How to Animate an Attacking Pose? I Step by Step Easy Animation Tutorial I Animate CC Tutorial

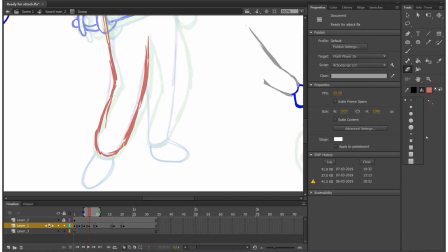Over here I am using red color.
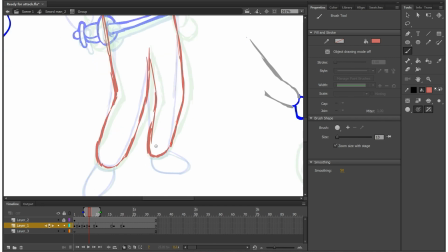The reason is onion skin is showing green color and I don't want to confuse myself, so I change the color to red.
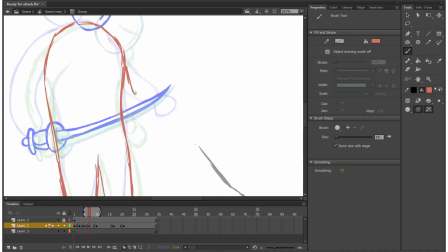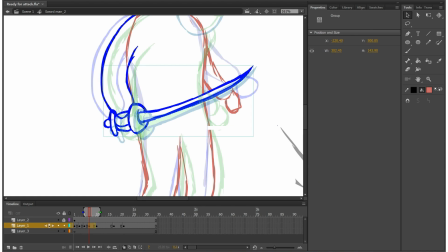Now body is working. Let's fix the feet because they are suddenly disappearing. So let me copy from previous drawing and paste in place, Ctrl Shift V.
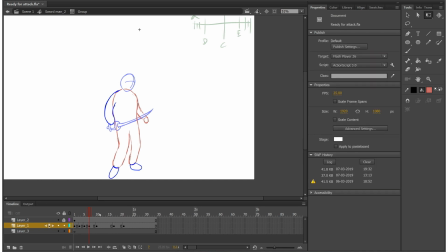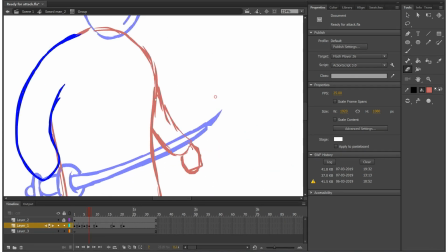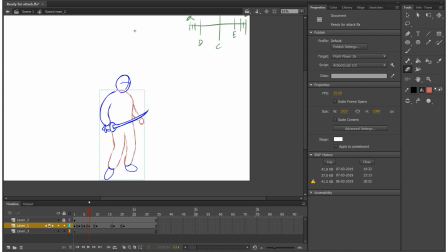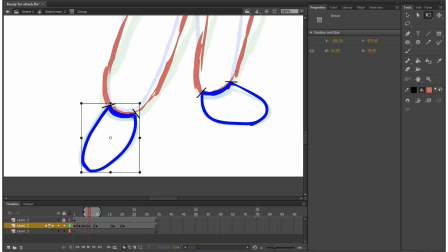Let's do little adjustments in feet. Make it proper in between.
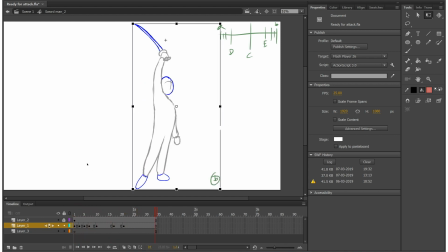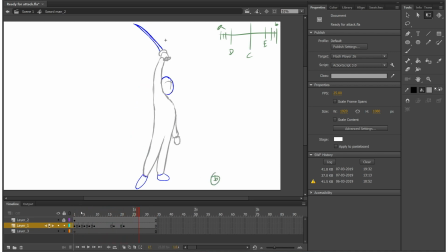But before we move ahead, let's set a timing for this drawing. Let's give a pause.
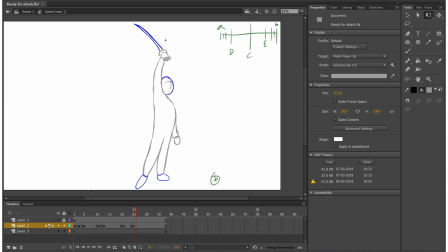So he comes back, it will hold, and then aggression.
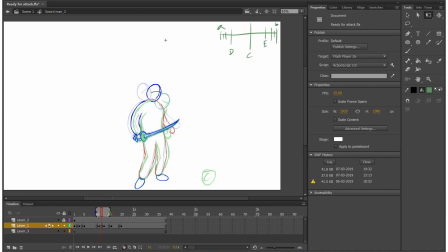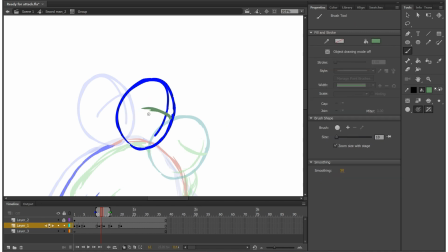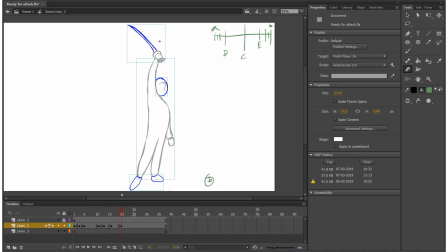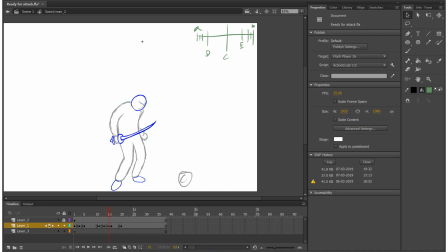Now here we need one in between. I want to add that force.
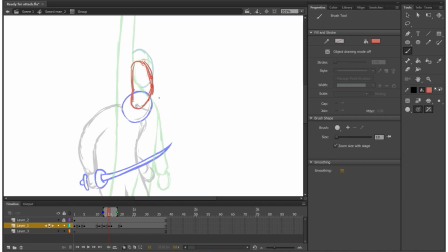So this pose has to be little distorted.
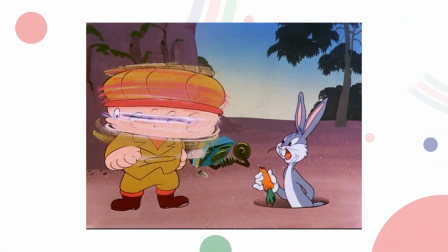This drawing is called smears drawing.
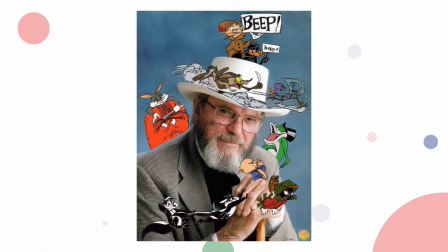A great animator, Chuck Jones, has invented this technique.
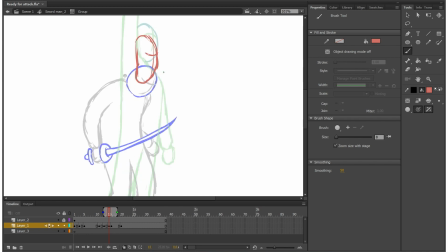So this drawing helps to show the speed. Of course, this is an exaggerated one. If you look at a single drawing, it will look very odd. But when it comes in motion, it definitely adds a lot of value.
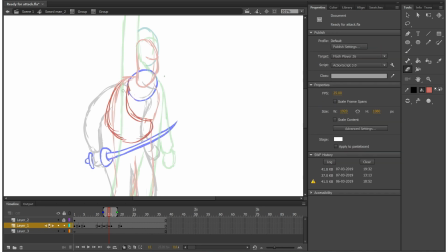Observe how I am drawing and flow along.